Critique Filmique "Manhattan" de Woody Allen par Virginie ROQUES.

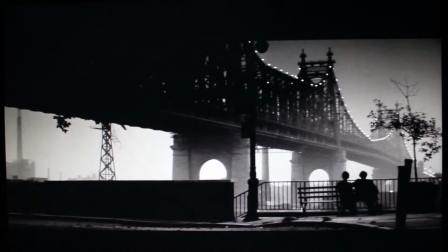Les personnages sont à peine visibles, poussés dans l'extrême quart droit d'une image qui est aux trois quarts emplie par le pont.
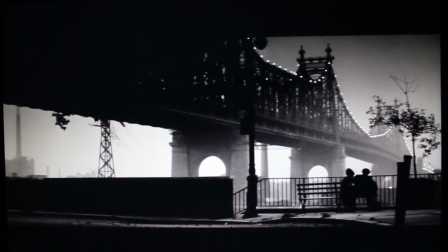Les proportions fragilisent ici les êtres. Filmés de dos et en plongée, ils sont décentrés, aliénés, écrasés par une structure gigantesque.
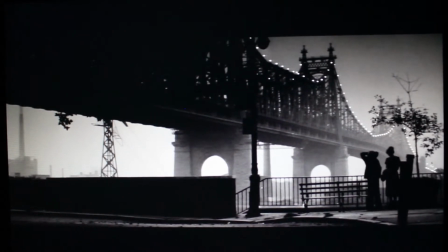Filmés comme ils le sont, il devrait être impossible d'entendre ce qu'ils se disent, puisqu'ils sont beaucoup trop loin.
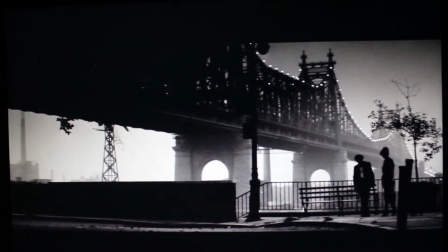Le ton intime de leurs propos est contredit par leur quasi-exclusion de l'image, puisqu'ils sont de dos et minuscules.
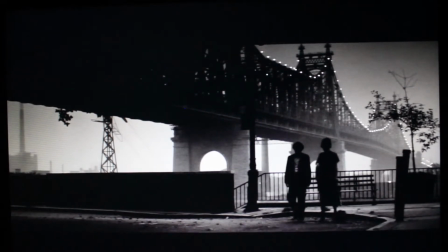Je l'interprète comme une idéalisation, ou bien de l'ironie. De toute façon, cet amour naissant n'a pas subi le test de la réalité.
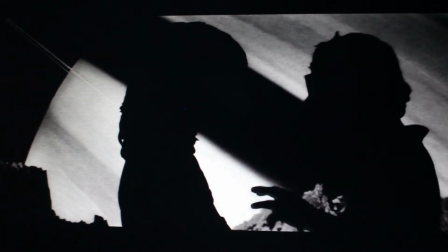Fragilisés, ils sont agressés par les pancartes. Et ce n'est pas une présence fortuite, ces pancartes.
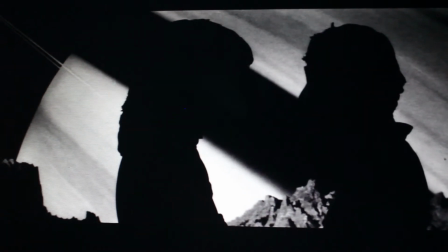Il y a une aura de danger et de sarcasme,
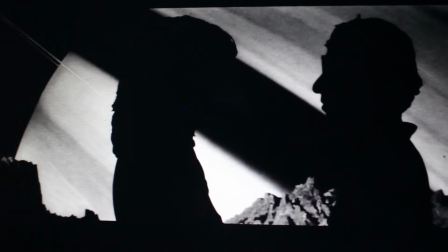avec ce rêve illusoire accompagné par l'air prometteur de « Somebody to watch over me », qui n'était qu'un leurre, et
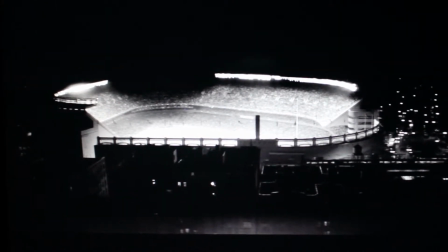qui signifie quelqu'un pour s'occuper de moi.
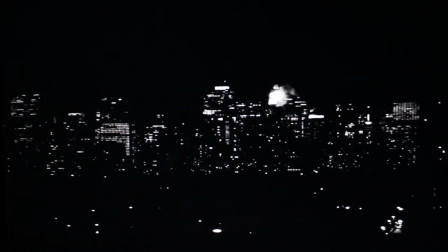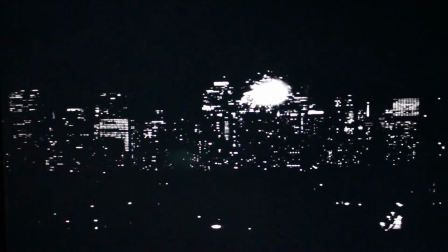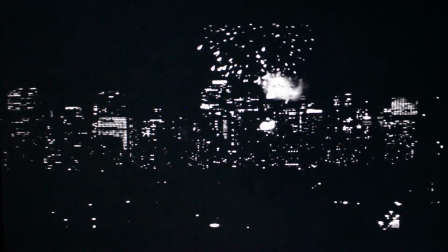M'a vraiment touchée. En tant qu'apprentie comédienne, apprentie actrice, il m'a beaucoup aiguillée dans le sens où j'avais l'impression en fait que tous les acteurs étaient une famille, étaient vraiment tous soudés. Ça s'est vraiment senti dans le film. Et j'ai vraiment compris à travers leur jeu à quel point il était important d'être en osmose avec ses partenaires et à quel point jouer d'une manière aussi naturelle faisait que le spectateur ne pouvait pas nous perdre. Les films de Woody Allen appartiennent aux quelques œuvres les plus intensément autobiographiques du cinéma. Manhattan est un film féroce qui démontre réellement le passage d'être à être, que tout est éphémère. Manhattan montre l'intelligentsia new-yorkaise et en particulier la frivolité, la superficialité et aussi l'aveuglement. Manhattan est pour moi le personnage principal, la matrice.
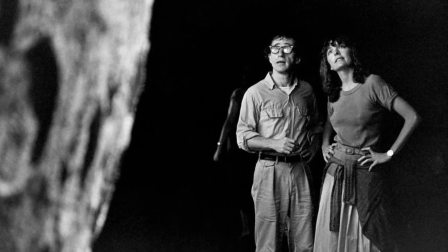Je pense qu'à l'instar des films hollywoodiens classiques qui peuvent l'inspirer, Woody Allen nous propose avec Manhattan une variation sur l'Oedipe dont le sujet sera son alter ego. Le rôle que tient dans le film Manhattan est un vaste ventre maternel pour moi, qui porte avec amour tout au long du film son rejeton favori, qui cherche sa voix et son identité, notamment par l'écriture. Lorsqu'il l'aura trouvé après diverses variations stylistiques plus ou moins décevantes, il trouvera une formule qui lui conviendra. C'était « Il est aussi dur et romantique que sa ville. Il avait la puissance sexuelle d'un lynx. » C'est là qu'on voit ce héros en gestation, une dissociation intérieure,
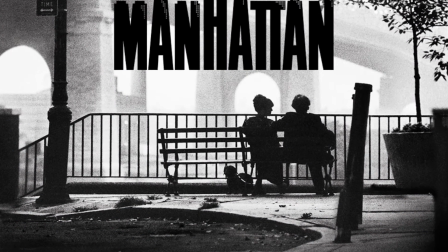source d'humour, certes, mais révélatrice d'une immaturité.
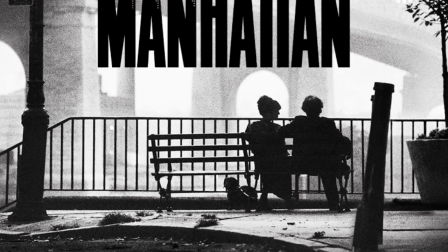Notons aussi le feu d'artifice en début de film, qui démasque dans sa flamboyante beauté le caractère vraiment dérisoire des illusions